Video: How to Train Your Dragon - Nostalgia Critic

No longer will people mock that I'm Yosemite Sam after he swallowed that guy from Asterix.
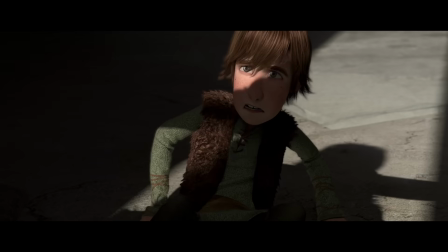You've thrown your lot in with them. You're not my son.
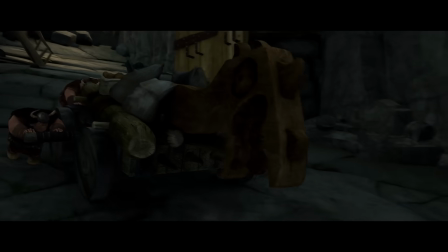Again, moments like this I usually hate because the antagonist is too one-note and unlikable, but then this happens. That look goes a long way. It's a look that doesn't come out of nowhere either.
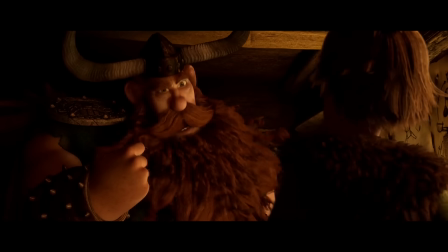You can see the same guy at the beginning of this movie have the same reaction after seeing that.
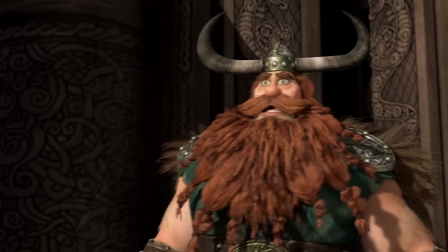If anything, the fact that he has gone through such a roller coaster and how he sees his son makes this reaction more believable. People think the big difference between an epic and an adventure is big battles and explosions, but it's not.
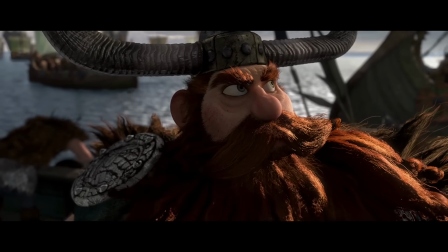It looks like that. Also, it's good dialogue like this, after Hiccup's father harnesses Toothless to find the nest.
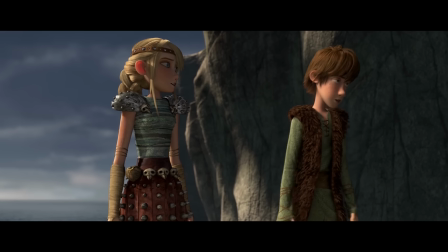Why couldn't I have killed that dragon? Why didn't you? I couldn't. That's not an answer. I wouldn't kill a dragon. You said wouldn't that time. I wouldn't!
Well, I certainly wouldn't say this film relies on its dialogue. It is nice to know it's still really good. The scene even ends on a good line.
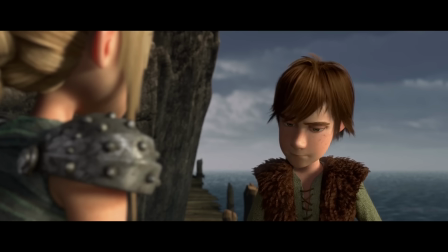What are you gonna do about it? Probably something stupid. You've already done that. Then something crazy. What about smart? Are we out of smart?
The Vikings use Toothless to find the dragon's nest.
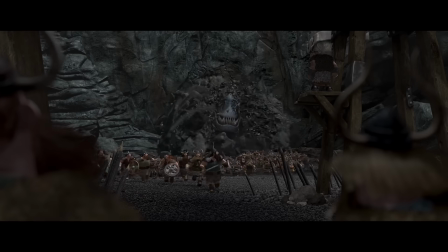Time to go.
And this summons the Queen Alpha Dragon Lord, whatever.
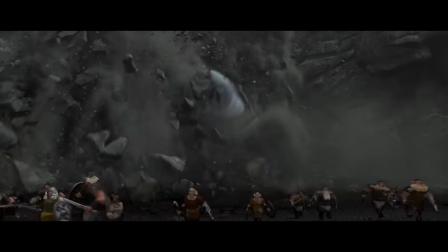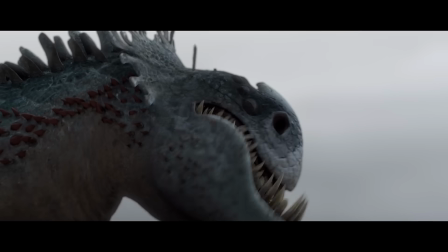Even the design of this thing is kind of weak. Like, yeah, it's big, but it looks like an underwater dinosaur you'd find in Pac-Land.
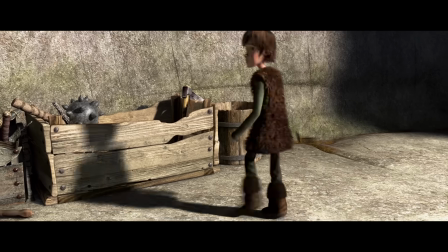I don't get ruler of all dragons, really.
You're gonna need something to help you hold on.
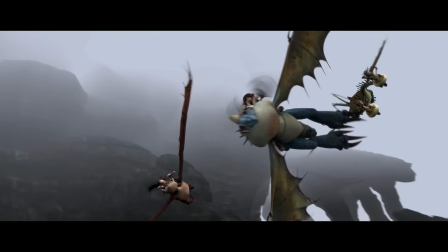Hiccup teaches the other kids to ride the dragons, which took him weeks to learn, but I guess seconds to teach, and they fly in trying to save their army.
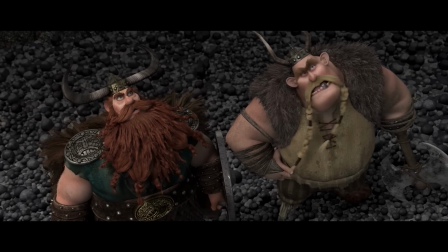Every bit the boar-headed, stubborn Viking you ever were.
Again, the expressions on Hiccup's father adds a lot.
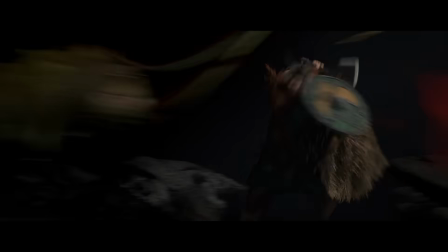I could easily see a version where he goes mad with vengeance and keeps trying to attack,
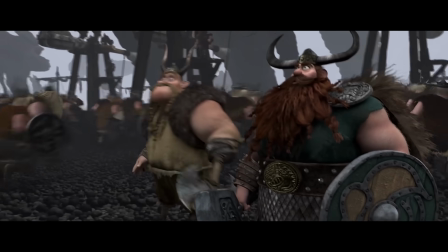but once he sees the size of their enemy, he immediately knows Hiccup was right and they can't win this.
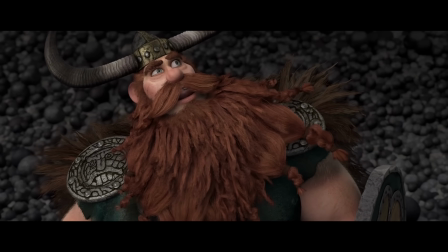The look he has when he sees the kids saving the day riding the dragons, as well as him choosing to save Toothless from drowning,
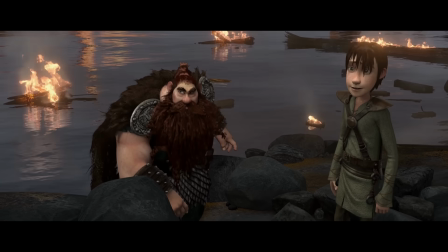does believably show how much the character has grown, even in such a short amount of time. Again, little but poignantly precise moments can add so much more than pages of dialogue.
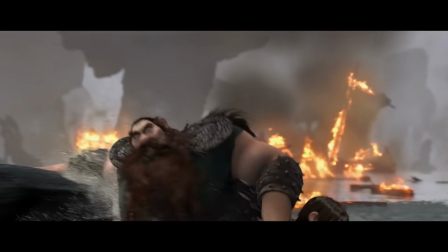Like, how many times have we heard the line, "I'm sorry for everything, I'm proud to call you my son"?
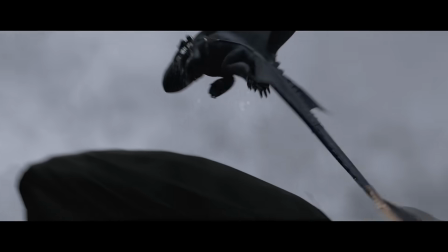We've heard that line so many times in movies, it means practically nothing. But look how meaningful those lines are acted and animated here.
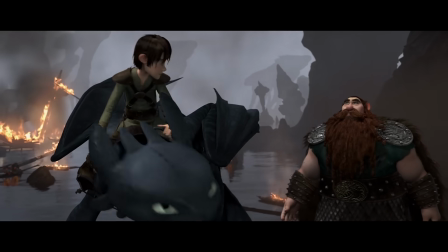You can tell this is the first time he's ever said these words, and he means every one of them.
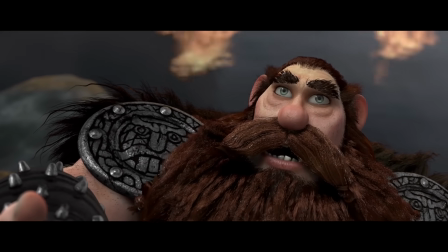I'm sorry for everything. I'm proud to call you my son.
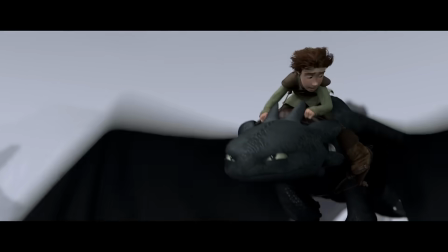I'll sing you a ballad when you return. That's okay, Dad. I've heard you, That's okay, Dad.
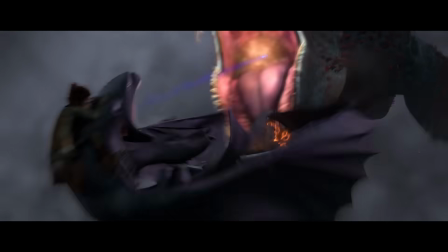Come on! They're the best you can do!
Toothless and Hiccup figure out the dragon's power source and blow it up, causing him to, well, also blow up.
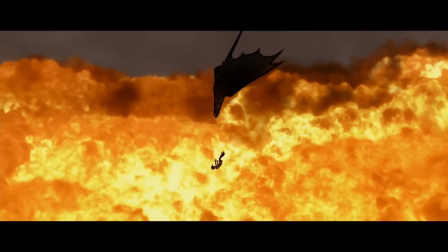Hiccup saves the day, but not without a price.
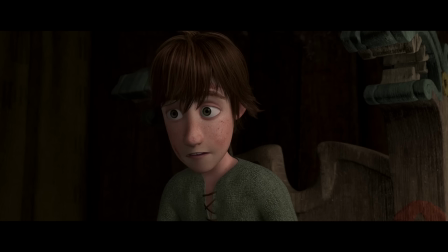Again, doesn't that reaction say so much more than words ever could?
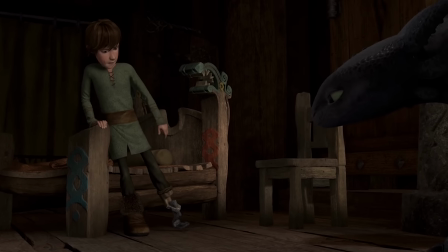I like something is legit lost, and that loss is always going to stay with him.
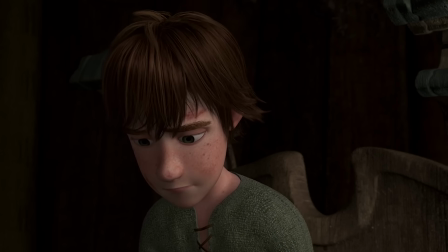In these reactions show, he realizes that, and it's gonna be difficult to adapt. That's such a simple but really powerful moment in a kid's film. Honestly, it feels more adult than some adult films. There really is a strength to perfecting an expression in animation that I think is underappreciated.
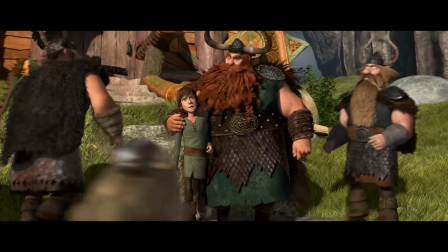With that said, we do get an overall happy ending as the wicked dragon's dead and the rest of the flying reptiles live happily with the Vikings.
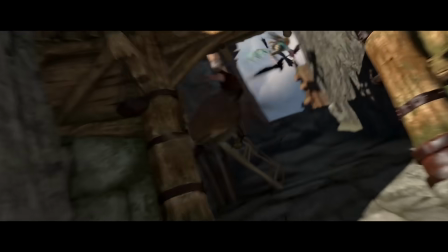While other places have ponies or parrots, we have dragons.
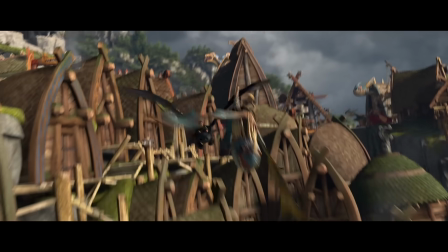Yeah, not sure what killing their leader did to their instinct. I mean, how do bees react if their queen is destroyed?
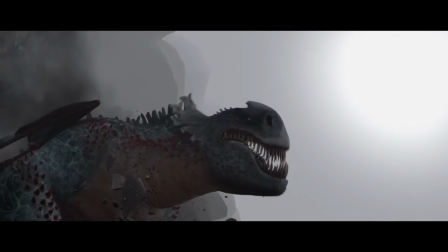And was that their queen? Did she lay eggs? Did she just threaten them? Was it even a she?
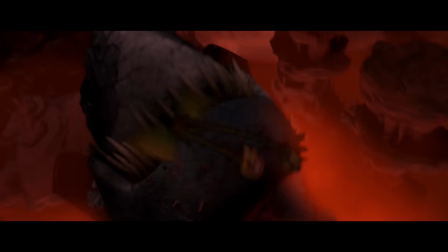Their psyche could have been damaged beyond repair and we wouldn't know it.